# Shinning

The Shining, a masterpiece of horror both in literature and on the big screen.
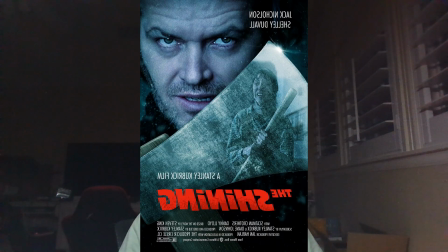While Stephen King's 1977 novel laid the foundation, Stanley Kubrick's 1980 film adaptation used unique film devices to turn its story into a cinematic legend. Today, let's explore the film techniques Kubrick employed and how they differ from King's literary approach.
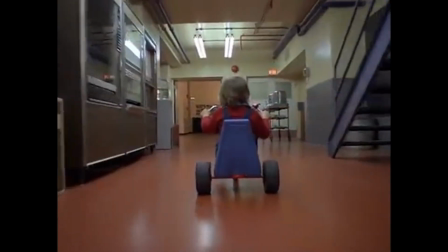The device is tracking shots. In King's novel, the terror builds through the detailed descriptions of the hotel's eerie atmosphere and the characters' inner thoughts.
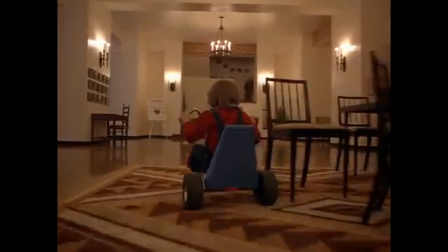Kubrick, on the other hand, uses tracking shots to immerse the viewer in the Overlook Hotel's labyrinth corridors.
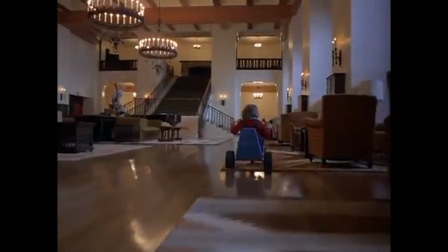These long, smooth shots often follow characters through the winding hallways, create a sense of unease and claustrophobia.
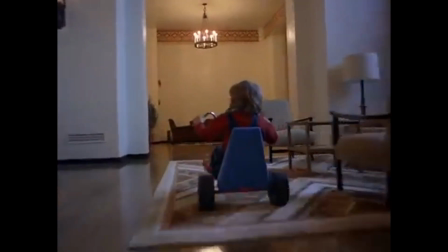The camera becomes a silent stalker, amplifying the tension without the need for dialogue.
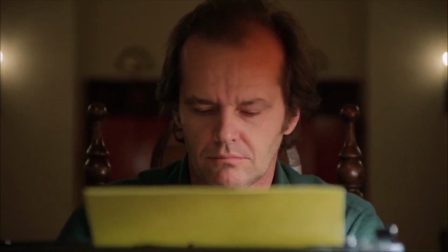Next, let's talk about repetition and framing.
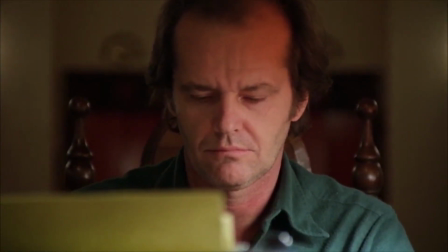In the novel, King uses repetition in dialogue and internal monologues to show the breakdown of Jack Torrance's sanity.
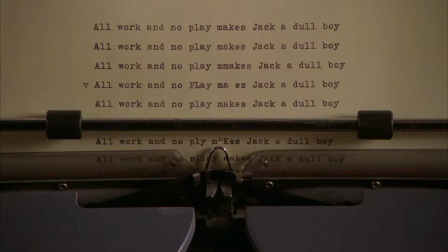The phrase, all work and no play makes Jack a dull boy, becomes a mantra of his spiraling madness. Kubrick translates this literary device into a visual form. The repetitive shots of the typed paper combined with the meticulous framing of each page visually represents Jack's obsession and descent into madness.
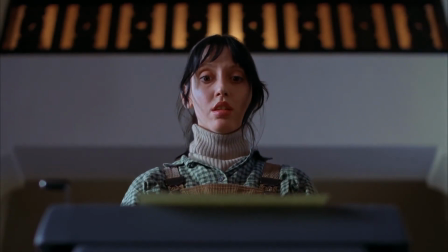The repetition here is not just in the word, but in the act itself, typed over and over, reflecting Jack's crumbling mind.
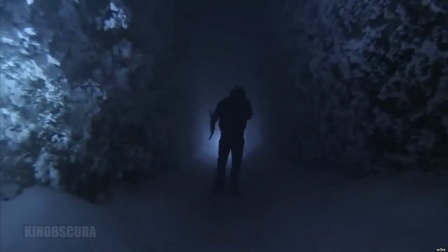Lastly, in the novel, King uses rich, descriptive language to convey the eeriness of the Overlook, especially through its unnatural silence that fills its halls. Kubrick, however, uses sound, and the lack therefore of, as a powerful tool.
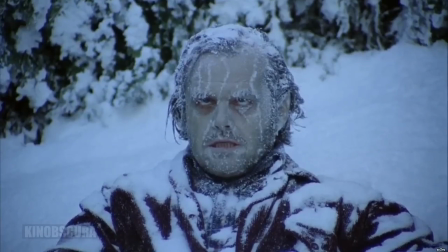The contrast between the film's haunting score and the moments of chilling silence intensifies the horror.
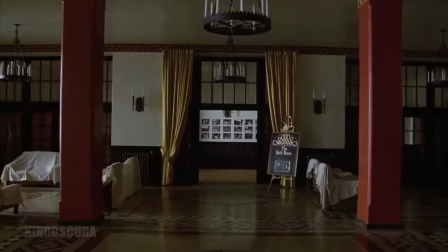The sound design works in tandem with the visuals to create the atmosphere where every creak, every echo is filled with dread.
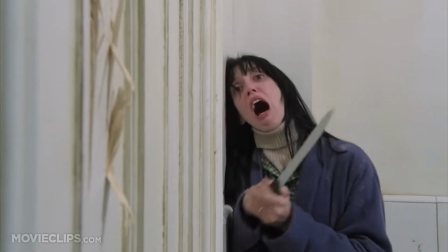While King's novel uses the power of the written word to build terror, Kubrick's film employs a masterful blend of visual symbolism,
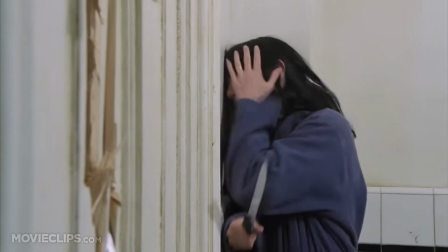framing, sound, design, and camera movement to craft a uniquely disturbing experience.
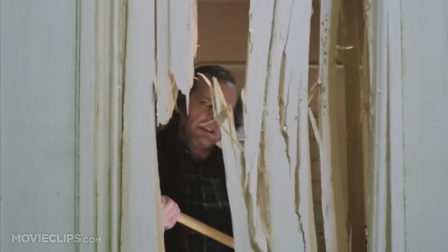Both versions of The Shining draw us into the same dark world, but they do so using different tools,
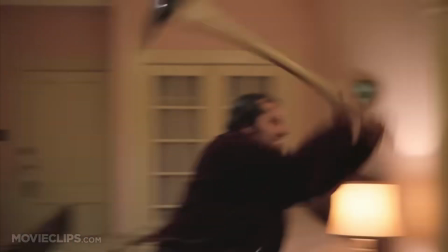providing that horror that can be both felt and seen in countless ways.
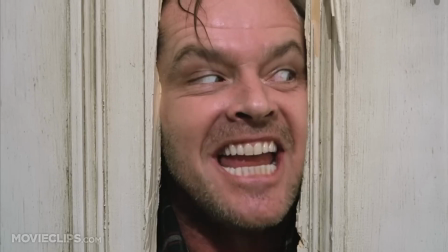Overall, I believe that the book and the movie should be kept for next year, mainly due to its compelling story along with its amazing imagery and storytelling.
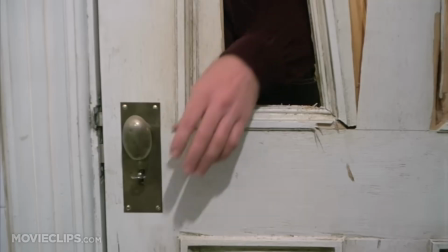Both the book and the movie are modern classics and that should be cherished forever.